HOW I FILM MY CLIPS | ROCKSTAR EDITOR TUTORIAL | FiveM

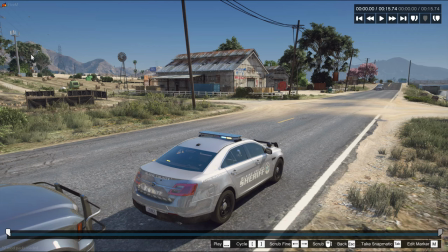0:13 So today we're going to look at how to do a quick tracking shot of a car, something you might have seen in one of my videos, and something you might be interested in trying to do. Some things to note before we start, this is going to be a slightly tedious process. It's a lot of adjusting as you go, and we will be using the smooth camera blend in the ROCKSTAR editor.
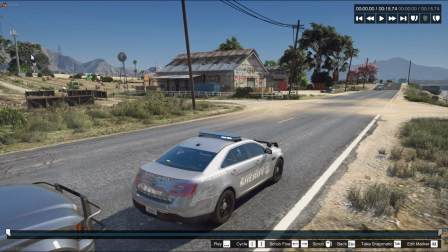0:33 So to start, you want to have your clip already filmed or created, and this can be done on any 5M server or any mission or single player server that you got put up. So this is the clip that we're working with.
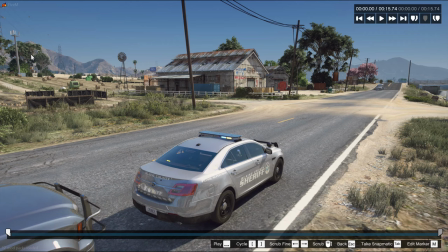0:47 I have a Tropical Heat Roleplay car that's going to be traveling down this road, turning the corner, and then driving out that way. For everyone in the community, yes, I'm using the wrong skin, but I don't really care because this was also on the training server. So to begin, we're just going to look at the clip that we're using, and then we'll go from there.
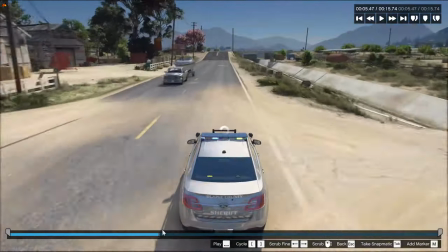1:06 So we have a car, approaches the corner, play from here, save us some time.
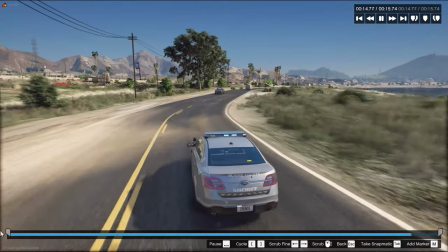1:13 Slight drift, and it continues out. Nothing too crazy, but we're going to try to make it look kind of cool.
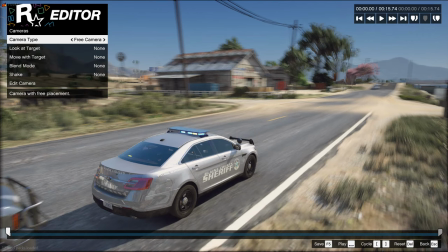1:20 So first thing we're going to do is switch from game camera to free camera and hit the edit camera option.
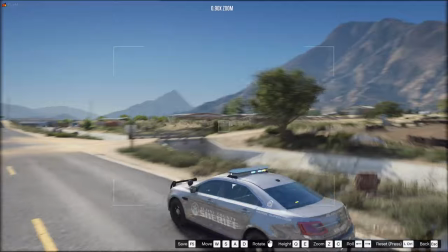1:28 Now, the first thing I like to do is decide where from the car I want to approach it and what kind of zoom I want to use.
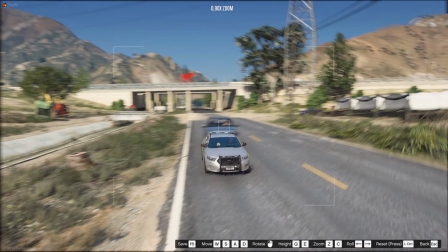1:34 So with the ROCKSTAR editor, if you don't know the basic controls, I'd highly recommend watching that tutorial first.
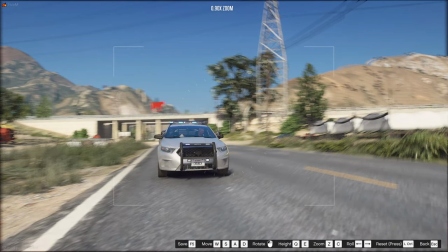1:40 There's also the buttons on the listed at the bottom. But we have a zoom option, which makes the entire scene look a little different.
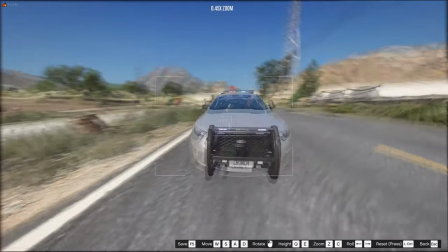1:47 So if I zoom all the way out, it can make the car look like it's going very, very quickly.
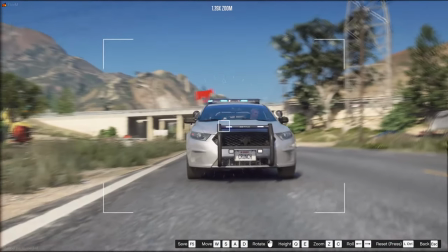1:52 And then if I zoom in a lot, it makes it look a little more cinematic and something that you wouldn't typically see in game.
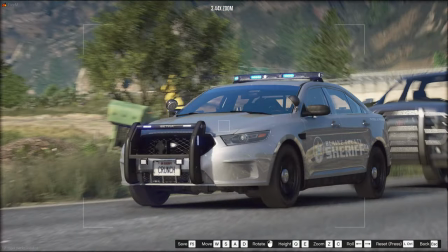1:57 So I kind of like this zoom amount. So now I have to decide where on the car I want to take the shot from,
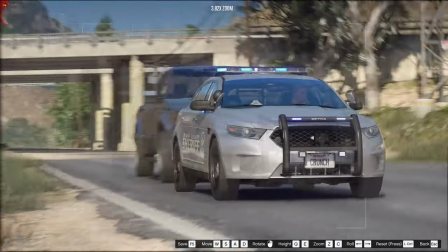2:04 and I think I'm going to have it start on this side and kind of come around and then get the back wheel when the drift happens and then follow the car out.
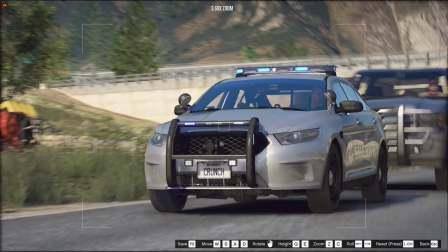2:12 And we'll see that as we go. So to start, we'll just have the car kind of zoomed in here where we want it, and we're going to wait for the car to start rolling.
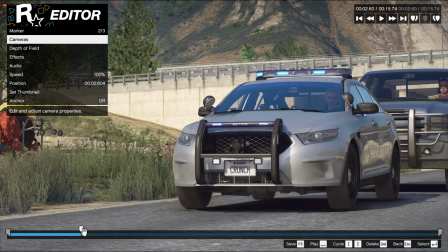2:19 One thing to keep in mind when we place down markers is to be consistent. I typically put one down every second or so, or every 2 seconds depending on the clip. Consistency will help with editing later. So we'll let the car roll a little bit and we'll place the clip down there.
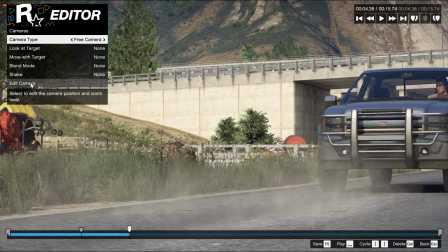2:36 And then with every marker we put down, we're going to adjust the camera.
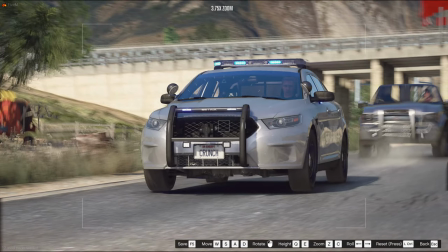2:39 So I highly recommend for every marker just making the camera angle a little different just to keep it interesting, but not different enough to be noticeable.
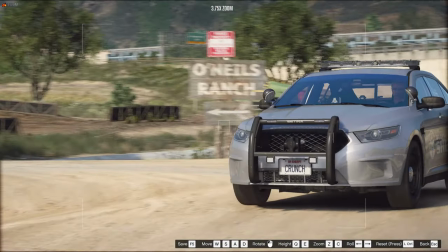2:47 So with that one, I had the background show a little bit more. With this one, I'll kind of tuck it in just because there's a car coming, so it'll be a little bit more front facing.
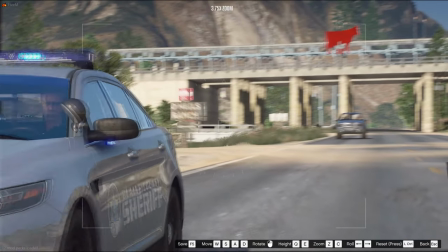2:56 Move it along, place another marker down, move this like this, and maybe this one will have more in the front just because we're going to be drifting soon.
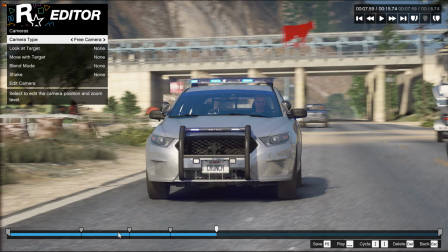3:05 And you'll see that the distances between markers are kind of consistent.
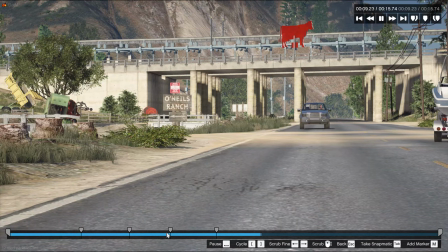3:10 This one's a little bit closer together, but it's not totally important that they're exact. So this one, string it back a little bit, put a marker there at the camera.
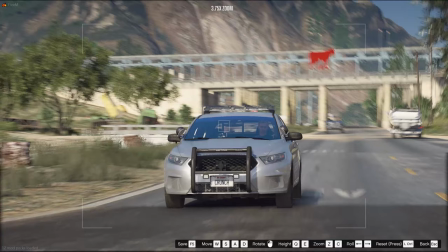3:18 You'll see this weird blur thing. If you have motion blur enabled in game, that's fine, it'll go away. And on this one, I want to have the camera completely in front because the drift is about to start.
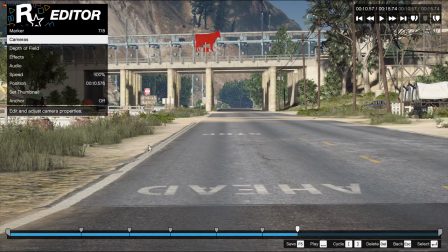3:27 Continue, and I heard the squeal of the tires, so I'm going to stop it there.
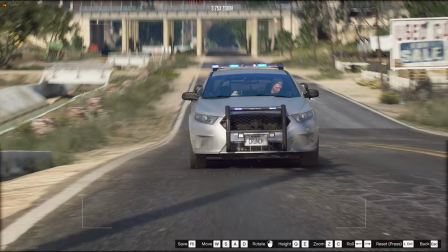3:33 Now, when it comes to fast movements, you want to put more markers down than less.
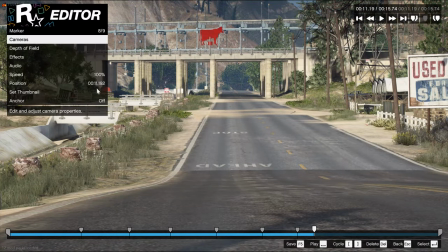3:39 So I'm waiting for the beginning of the drift, which is actually right there. So we're starting the drift right about here.
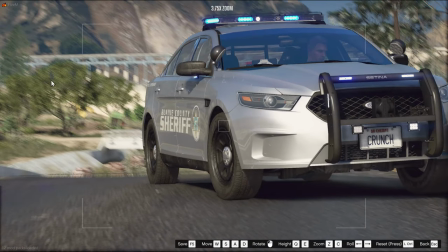3:47 And this is where you want to put the first marker for your drifting sequence.
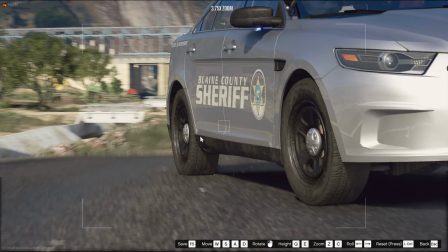3:51 So for the drift, I kind of want to highlight the back wheel. You'll see a similar shot in my BCSO trailer with the Tahoe. And I just think it looks really nice. But I do want to get some of the car in it, so I'm going to kind of back it up a little bit.
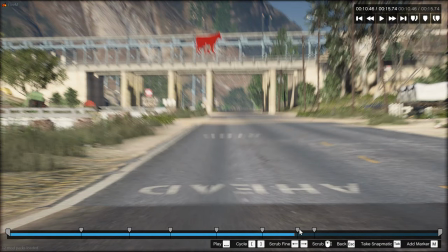4:03 So something to keep in mind with action shots is to put a ton of markers down, as I mentioned before.
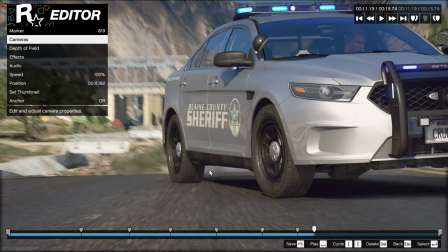4:09 So I'm only going to let the camera go for a split second, and then I'm going to pause and put another marker down.
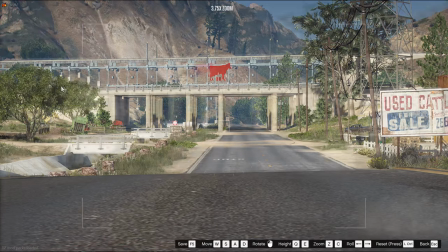4:14 So like right there, maybe a little bit more, like that. And then I'm going to readjust the camera and get what I want in the frame. So something like that.